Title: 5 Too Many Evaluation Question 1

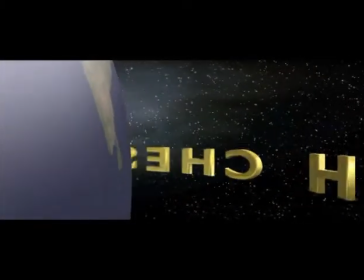Welcome to Colossal Pictures DVD commentary for our short film 5 too many.
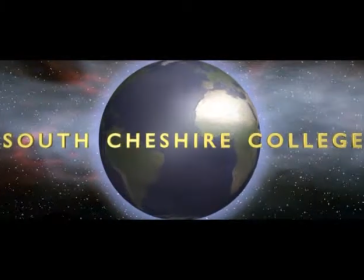One question we had to consider when making our film was how our product used, developed and challenged forms and conventions of real media products. Throughout this DVD commentary we will answer this question.
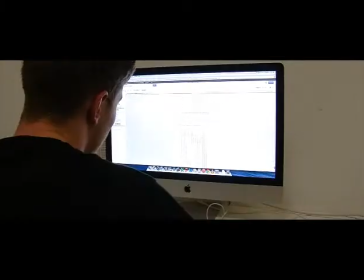Our film starts with a simple shot in which the main focus is just our main character.
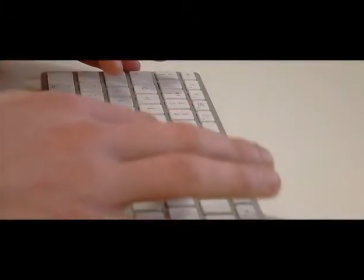As our film is only 5 minutes long, we need to introduce the protagonist quickly so that the audience has enough time to make a connection.
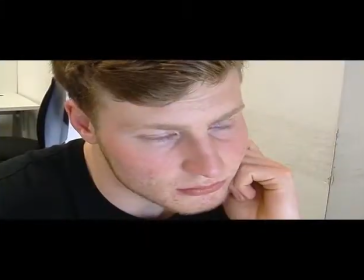Here we are also introduced to one of the main plot points to the film, the OCD of the protagonist.
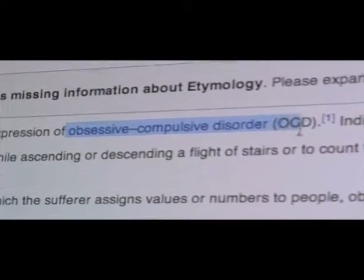When researching short films we noticed that many were based on everyday life with a problem or twist.
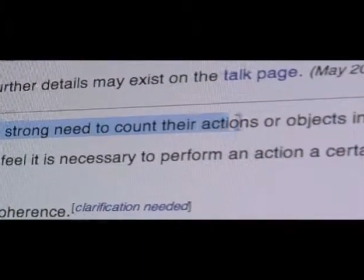Also when researching our chosen genre of romantic drama we noticed this was again a common plot line and so it was an obvious choice for us to want to stick to this convention in our short film.
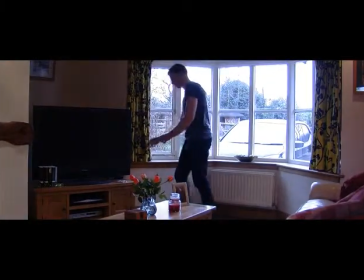The film then moves to a house. As we wanted our film to resemble everyday life we chose simple recognisable
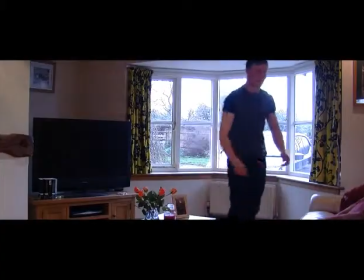settings so that we could create a sense of realism and the audience would be able to relate.
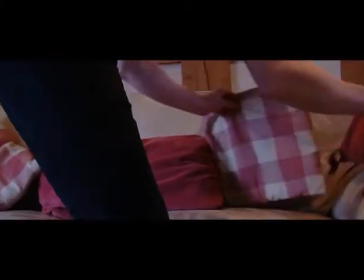Most romantic dramas are set in relatable, common settings so that the audience can relate to the feeling created.
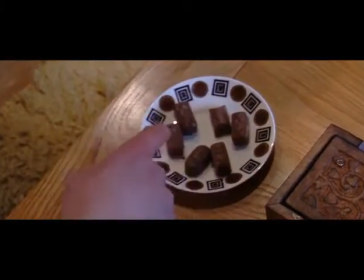We wanted to stick to this convention and so chose to film Oz predominantly in an office and house.
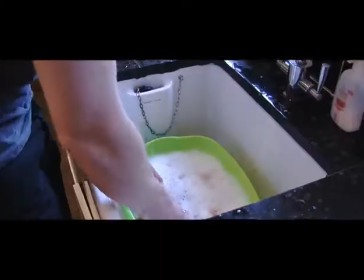During this scene we also see the equilibrium of the story. As proposed in Todorov's theory of equilibrium, a film is made from five stages.
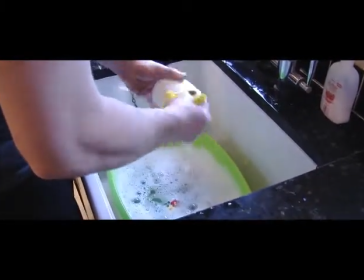Equilibrium, Disruption, Recognition, Repair and Resolve.
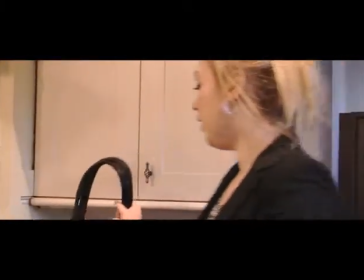This scene therefore shows the norm in the characters lives as we see Rob displaying his OCD and Kate and Rob's life together.
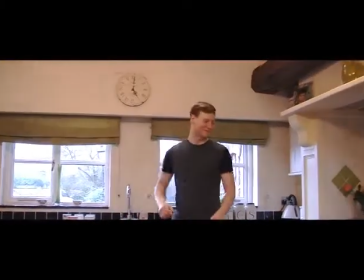This narrative structure is not always used in a short film as the build up is often too slow,
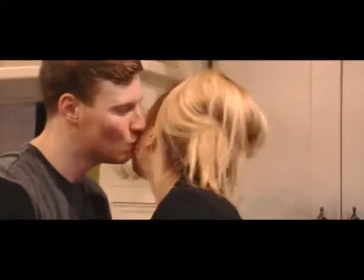but we decided to go against this convention as we felt Todorov's narrative theory would work better for our story and is commonly used in romantic dramas.
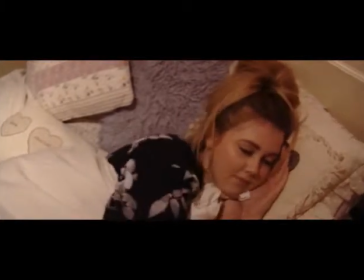In this scene we see the couple in the bedroom settling down.
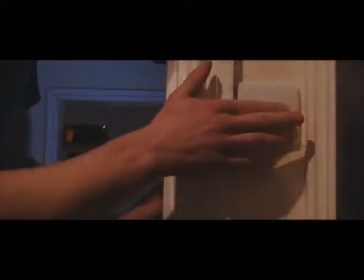Here we have close shots of what is significant in the scene, for example the light turning on and off and the reaction of Kate.
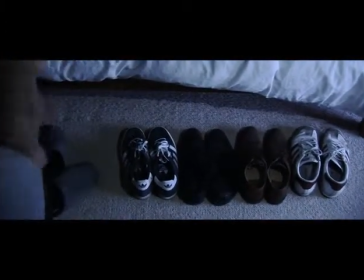We use soundtracks and sound effects in our short film in the same way they are conventionally used in feature length and short films.
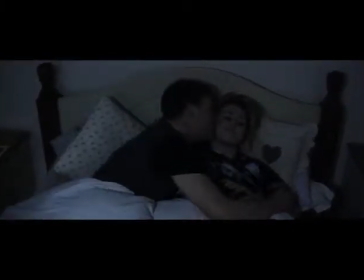In this scene the music continues from the prior scene, a simple happy sounding track used throughout most scenes in our film. The music choice was kept simple so not to distract from what was on screen.
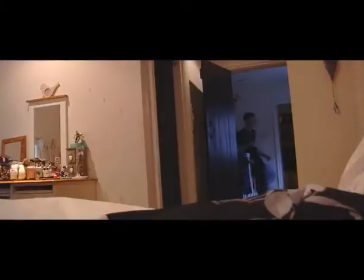We also kept key ambient sounds such as the repeated kisses or the light turning on and off.
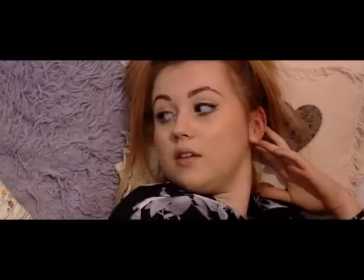Romantic dramas use high key lighting which symbolises romance and so is used in
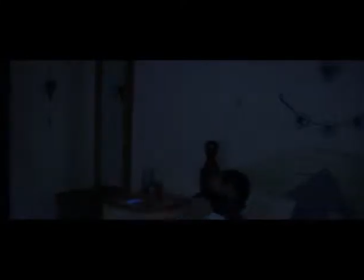happier scenes but then low key lighting to create a feeling of tension and drama.
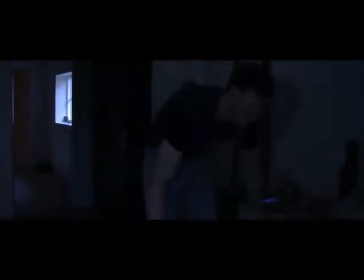During this scene we are introduced to the second part of Todorov's theory of equilibrium where we see the disruption in the relationship.
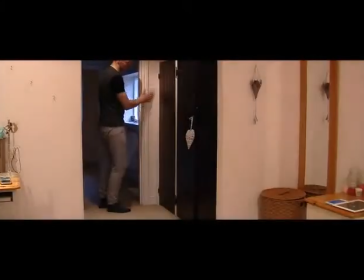This unbalance is reflected in the lighting in the beginning as the light flicks from high key to low key.
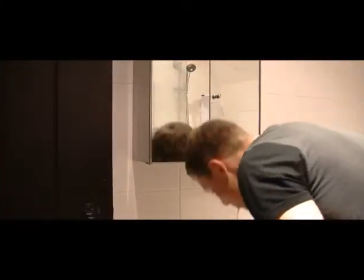We used a series of junk cuts throughout the film when showing his repetition of everyday tasks.
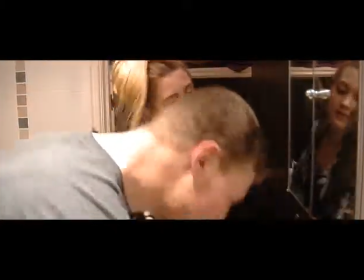Although this is not usually seen in romantic dramas and more likely in action or thriller films we felt the jump cuts
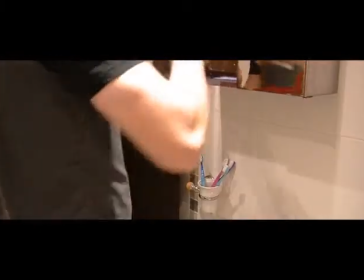emphasize the repetition in an effective and entertaining way and decided to use it even though it went against convention.
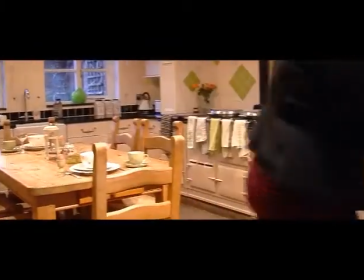In this scene we again see the jump cuts being used,
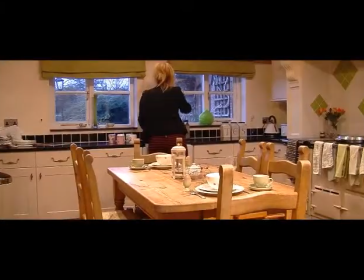this time to reflect the franticness of Kate whilst Rob seems unaware completing his normal tasks.
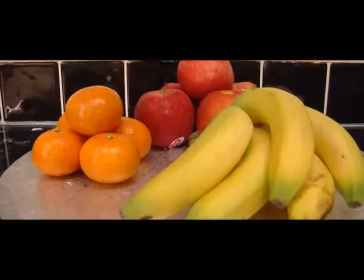This is where we see the two personalities begin to differ. In short films only one or two main characters are usually used.
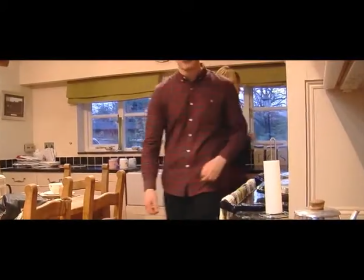This is because short films don't have the time to go into detail about lots of different characters
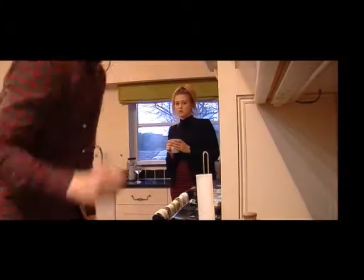so the character numbers are kept low so the audience is given enough time to relate to each of them.
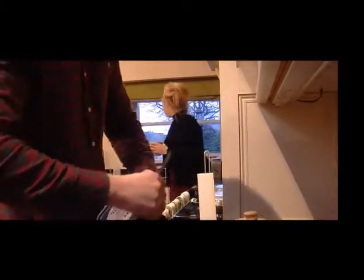We wanted to stick to this convention and so we decided to use just the two main
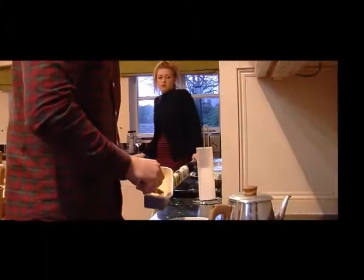characters as we agreed that having too many would be hard to explain in such a short time frame.
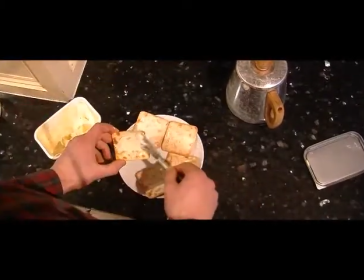We decided to make these sympathetic characters meaning the audience could feel a connection with them
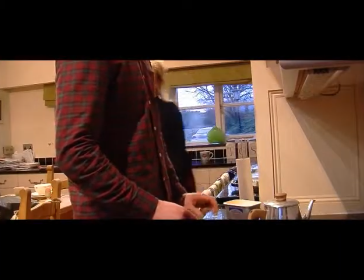and strongly identify with them creating an emotional bond through relatability.
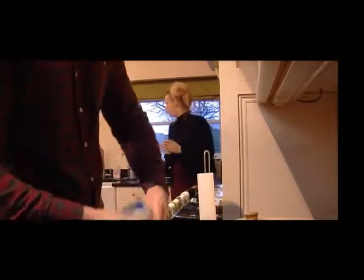These two characters are of the age we feel we are most appealing to with our film.
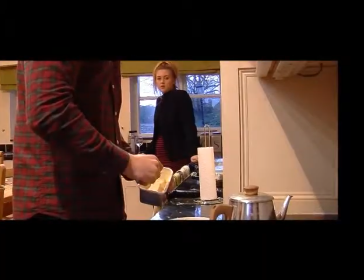In many romantic drama films the main characters are a heterosexual couple and so we decided to stay with this.
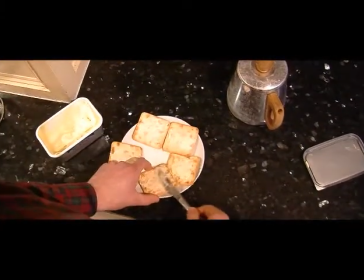Often the characters are of a young adult age to appeal to the target audience of a romantic drama.
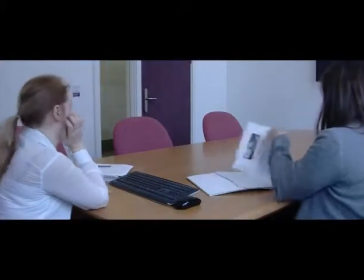This scene is shot in an office, again a realistic setting to allow the audience to relate.
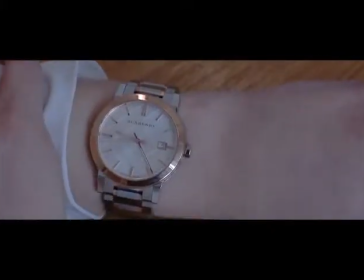The The office scene is one that is typical to a romantic drama film. In many short films there is a lack of dialogue.
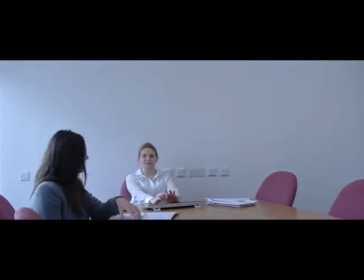Often a narrative voiceover is used to tell the story instead. In our film we stuck to this convention and predominantly used the voiceover of Kate as we
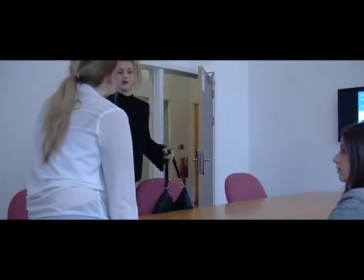felt it would be more interesting to tell the story of someone living alongside the OCD sufferer.
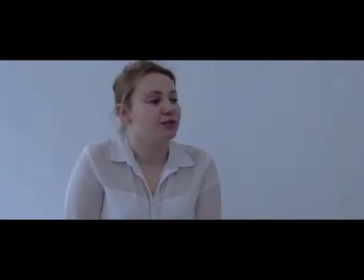However, we also added interjections from Rob as this helped explain his side and showed the turmoil within the relationship.
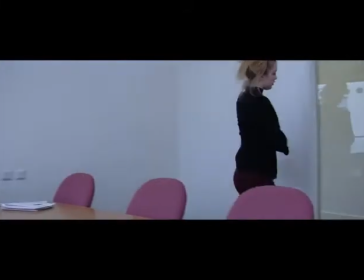We thought using a narrative voiceover effectively communicated our storyline. However, we sometimes included bursts of dialogue to help tell the story.
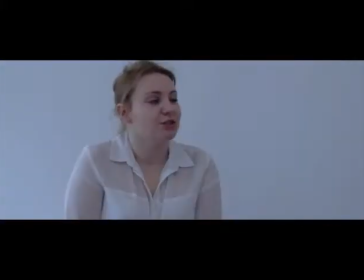In this scene, we hear dialogue from Kate's boss to help tell the story further. We felt this was effective and added to our storyline.
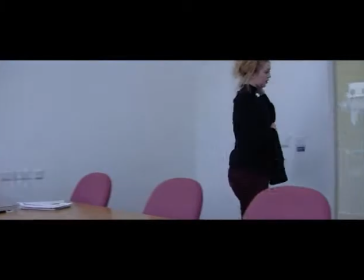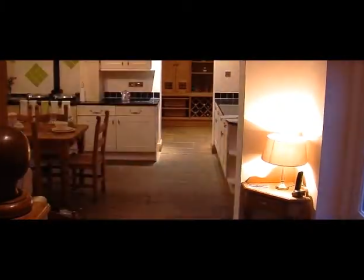We then return home for the next scene, but the low key lighting that introduces the scene reflects the mood.
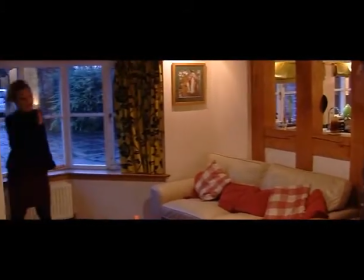We also sense the mood change through the change in music. The track is more dramatic and apparent and this adds a sense of tension.
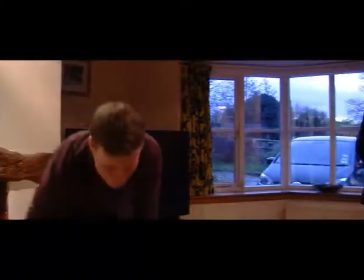This tension is the build up to the recognition as proposed by Todorov. Like the last scene we again have the voice over with interjection of dialogue.
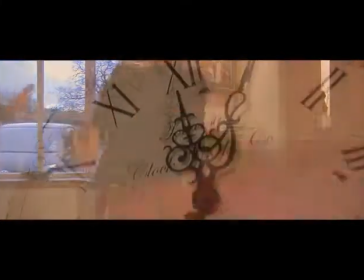This is to reflect the fiery nature of the argument. We broke the convention of shots used to show conversation as usually a shot reverse shot is used.
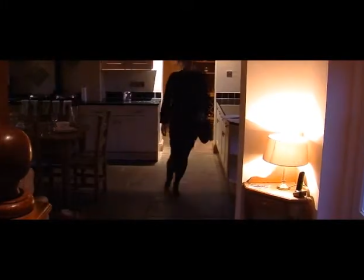We instead used longer shots and did not go from speaker to speaker as there was constant overlaps and so there was no clear speaker at one time.
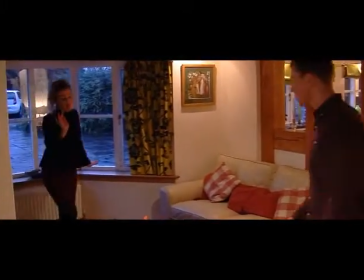This break with This convention makes the audience feel slightly uneasy as it is not what they are used to from a usual conversation but reflects the nature of the argument.
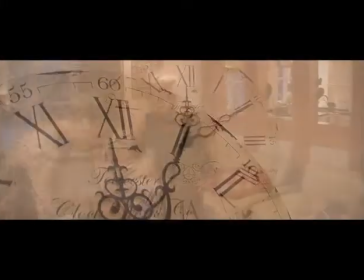Also in this scene is the superimposition of clocks. When researching films we noticed that some had reoccurring motifs throughout the film,
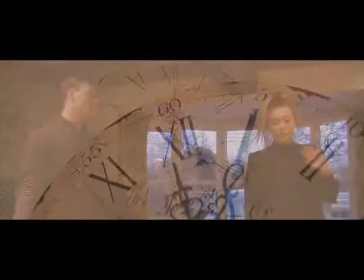so as well as the repetition of five we repeated the use of time references and shots of clocks.
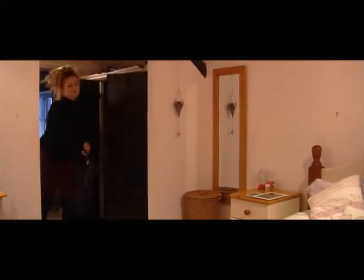In this scene, we film from mostly one angle. This is so the audience almost seem like a bystander watching the action.
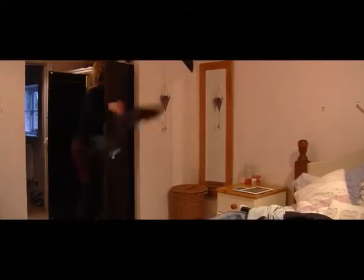The music continues from the last scene to show that the tension is still apparent.
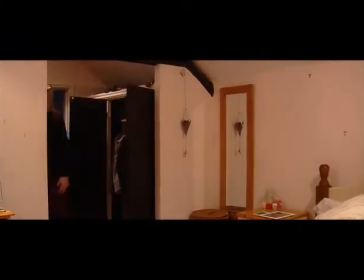Although the genre of drama equally appeals to both genders, due to the fact it is also a romance film,
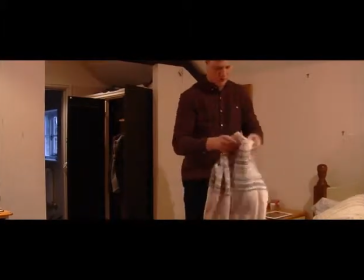most romantic drama films are more appealing to females or effeminate males.
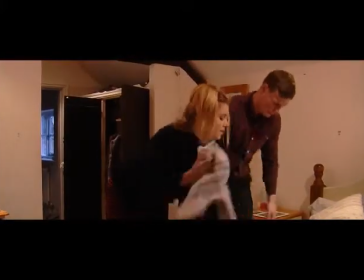Whilst our film may attract this as a primary audience, by adding a more serious element such as the theme of OCD,
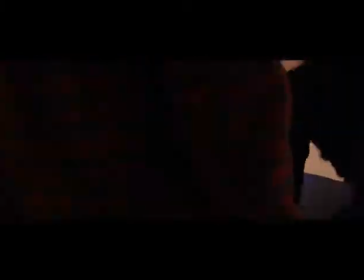we feel that males and females could both be equally interested by our film.
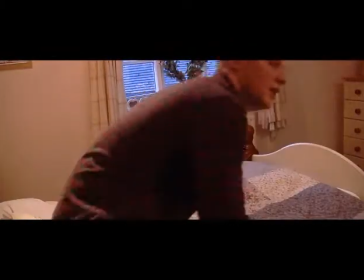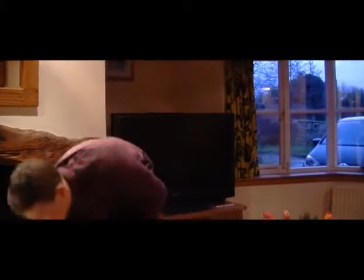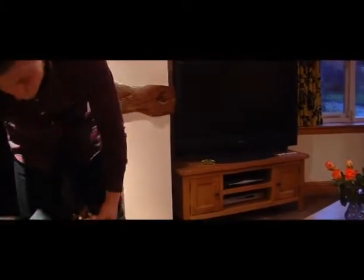We are then reminded of one of the beginning scenes, Rob alone in the lounge, tidying again.
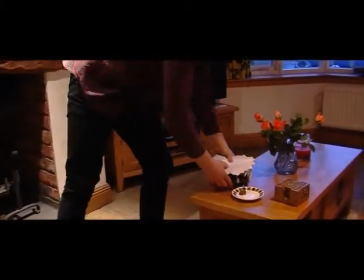This shows a circular narrative in the story. The scene uses parallel action, a method which is used often in romantic drama.
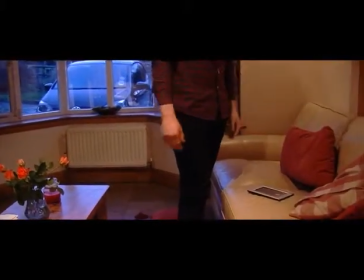We decided to use this as we felt it made this last scene more interesting.
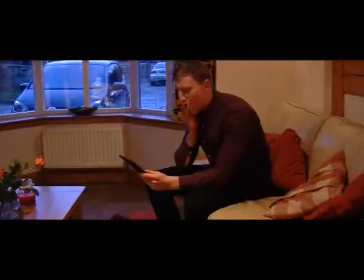In the outside scenes a tripod and dolly are used to reflect the certainty that Kate displays in her character.
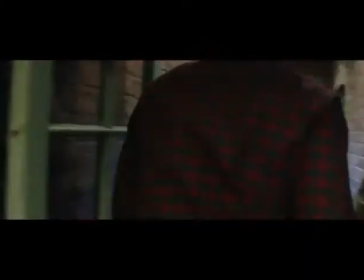In contrast a handheld is used when Rob is chasing Kate to show his urgency.